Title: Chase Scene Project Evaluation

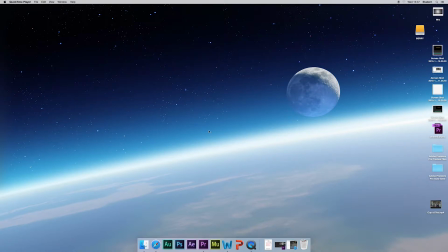Hello, my name is Daniel Cash and I am the editor on the chase scene you've probably just seen. If you haven't already seen it, I will include a link for you in the description and I'll add an annotation onto the video for you to click.
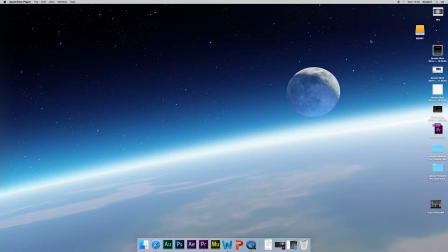So in this video I'm going to be reviewing and evaluating my chase scene, so let's just open that up.
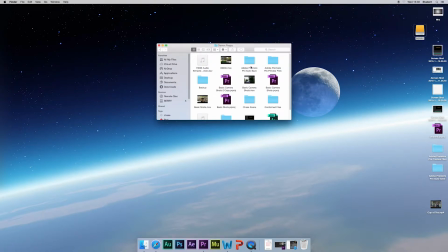Just gotta find it. Yep, just wait for this Premiere file to open.
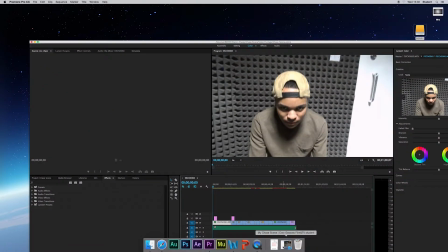Hopefully it'll open soon. Oh, and it's already open. Oops.
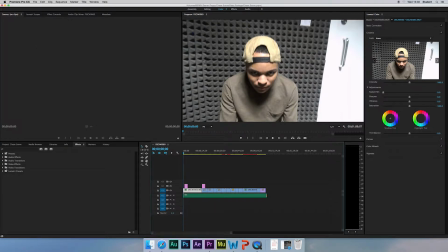Okay, so this is the start of my chase scene. So I'll just go through the first clip here.
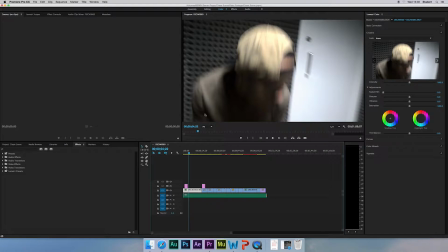See, I really like that because it shows anger on Cameron's face here,
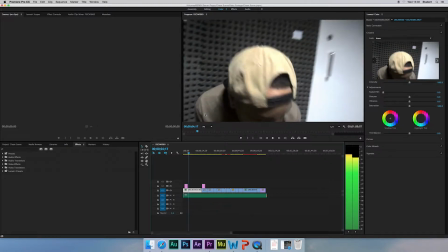and I also like this clip because I added the credits here.
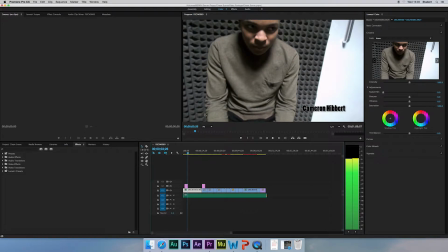Oh, credits, more like a title. I did this to make it look more realistic, more like a real film, sort of, because obviously in film trailers and films,
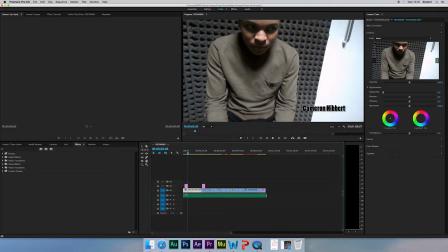as the actors first appear on screen, they normally have their name appear for a few seconds. As you can see, that's what I've done there and there. So if I'm going to carry on with this clip,
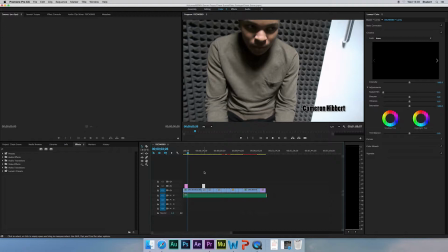and I'm going to point out a few areas of where I've done some editing. One of the things I did in this part of the clip was I added a warp stabilizer to give it a bit of stabilization.
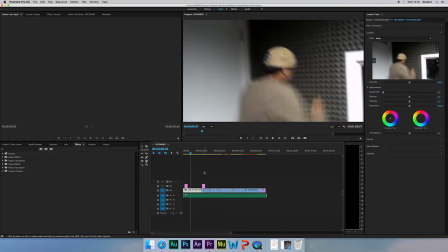That window there that you can see, originally there was a reflection, which you can see right here. There was a massive reflection of me there, which was a mistake I've done in the filming of the footage.
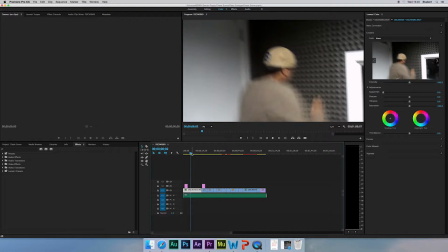So in future, I'll be covering up all possible reflections, like windows and stuff, and making sure that whilst I'm shooting, there isn't a reflection.
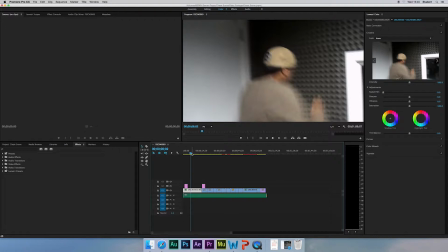In order to get rid of that reflection, what I did was I added a few keyframes.
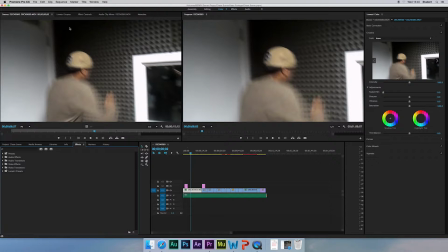So I went to Effects, Effect Controls, and as you can see here, I've added some
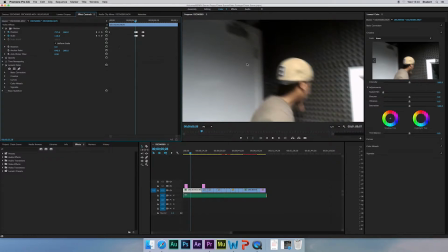keyframes and scaled and positioned the actual footage around so you can't see through that window there, therefore not displaying my reflection. The only flaw with this is obviously it then zooms into the shot,
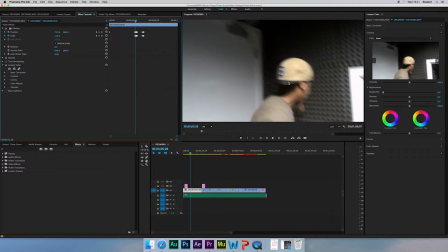so I think the shot is a little bit too zoomed in. So as I said, in future, to fix that, I will be making sure that there is no reflection in the shots. Let's carry on. Play through this scene. Just turn the volume down a little bit. There we
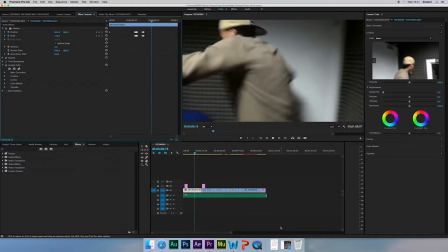go. See, here Cameron was actually speaking, but I decided that it would be more effective if we cut the audio out. So what I did was I unlinked the video footage and audio and then removed the audio. Due to the rest of the video being silent, I thought it would be better that this clip was silenced as well.
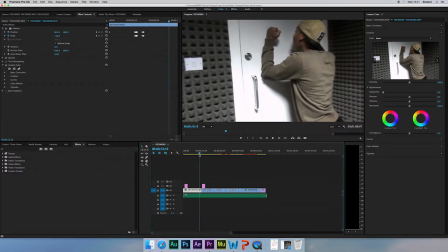So that's why there's no sound.
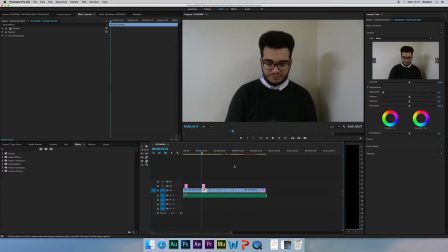Obviously, this bit is where Corey first appears. At first, he was looking at the camera, so what I did was with the razor tool, I cropped it. So I just got this tool here and selected the first little bit where he was looking at the camera,
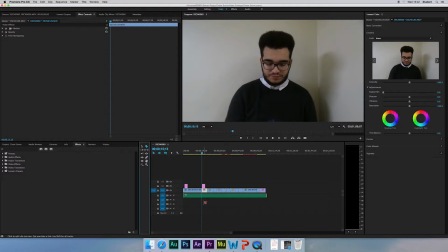and I cropped it out using this razor tool here.
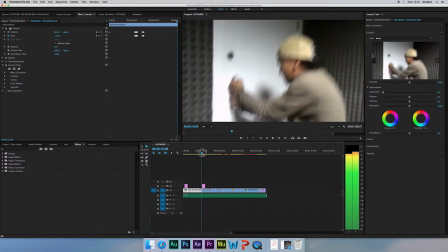Going back to this
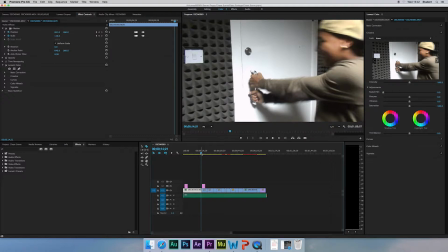scene is actually one I really like, because Cameron is desperately trying to get the door open by pulling on it,
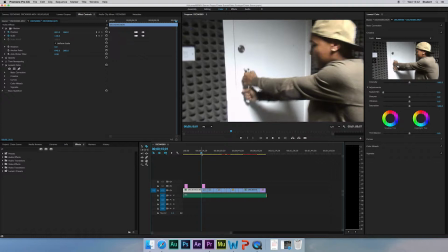but it won't open, giving the idea that he's in a prison cell, so to speak. He's trapped. This room was actually a recording studio. We moved out the Mac and all other electrical equipment
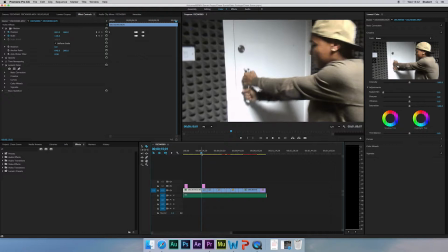so that when the camera goes around the room, you can't see any of it. So that's something we did quite well. There were also signs on the door saying like Stanmore College Media Department and Recording Studio.
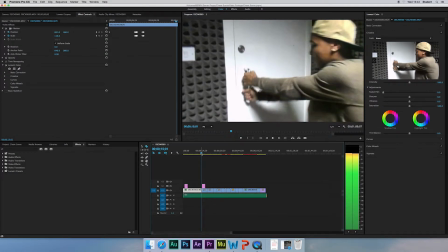We removed that as well. We removed the signs before we started filming, so that's something we did well.
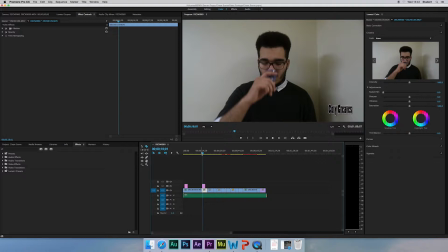See here, after like a second of Corey being introduced, you get his name come up on screen. As I said, I did this for the same reasons as I did with Cameron's name, to make it more realistic.
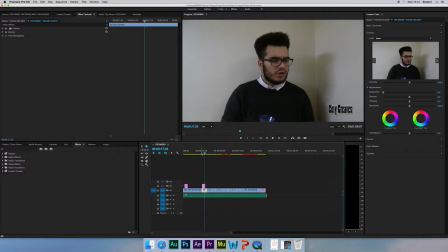Corey's face turns here, which is another shot I really like, because it shows that he can hear something. I don't know if this was entirely obvious, but this is why Corey's face turns, and his facial expression is sort of saying that he can hear something.
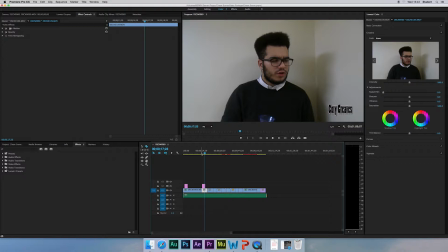So I don't know if everyone got that, but that was the idea behind that shot. So let's just carry on.
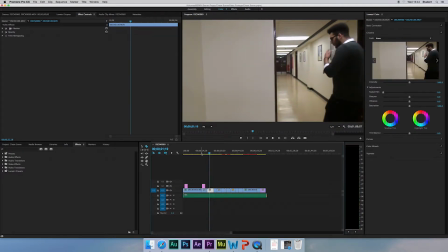Obviously, we did actually cut to a different corridor. Cameron is in the room where Corey is heading, but we filmed it from the side so that you couldn't actually see the door. Therefore, you're unable to tell whether it is a different room or not.
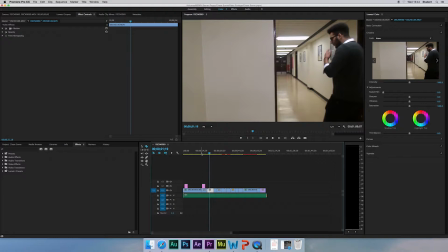So I'll just play. As you can see here, Cameron pushes Corey out the way. I think doing this again, I would like to redo this shot as well.
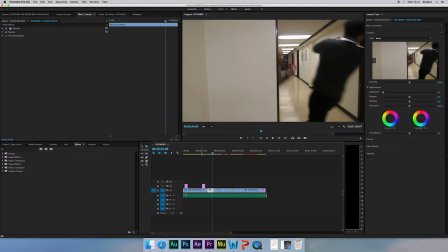I think there could have been a better camera shot. Maybe do it from the other side and an over the shoulder or a point of view shot for this shot. I think it's just too plain, but I do like the idea of the push.
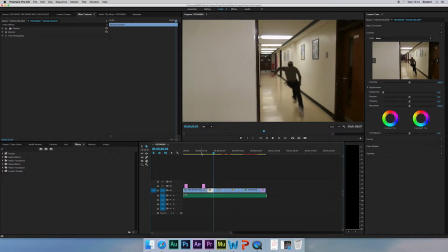And then Cameron begins running. This is really where our chase begins. Originally, we would have liked him to go out that door you see at the far end, but due to it being a fire door, this was not possible.
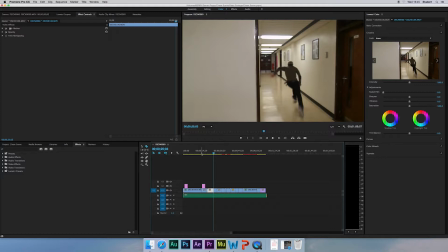So as you'll see in the next clip, we cut to a different area outside. We cut to the outside building of Larch, just outside Larch, as you can see.
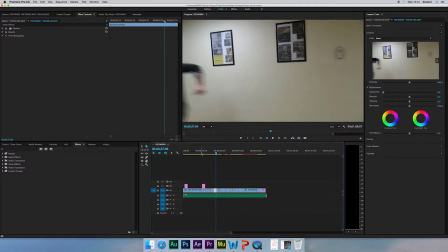The outside of Larch will be in the next clip. This was actually a really good shot because I got another shot of them running past the camera, so it shows that they're both running. So I like this shot.
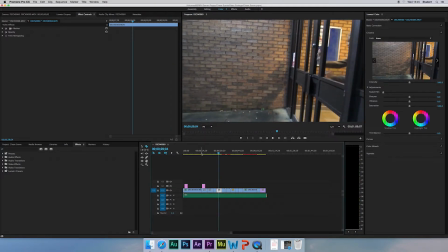This is the shot I was talking about outside Larch, where Cameron basically runs out this door, as you can see, going through it frame by frame.
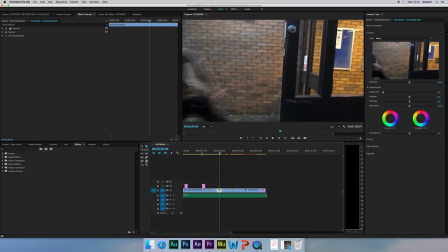And then Corey follows shortly after, rushing through, so it looks like they haven't stopped running, when in actual fact it was a completely different shot.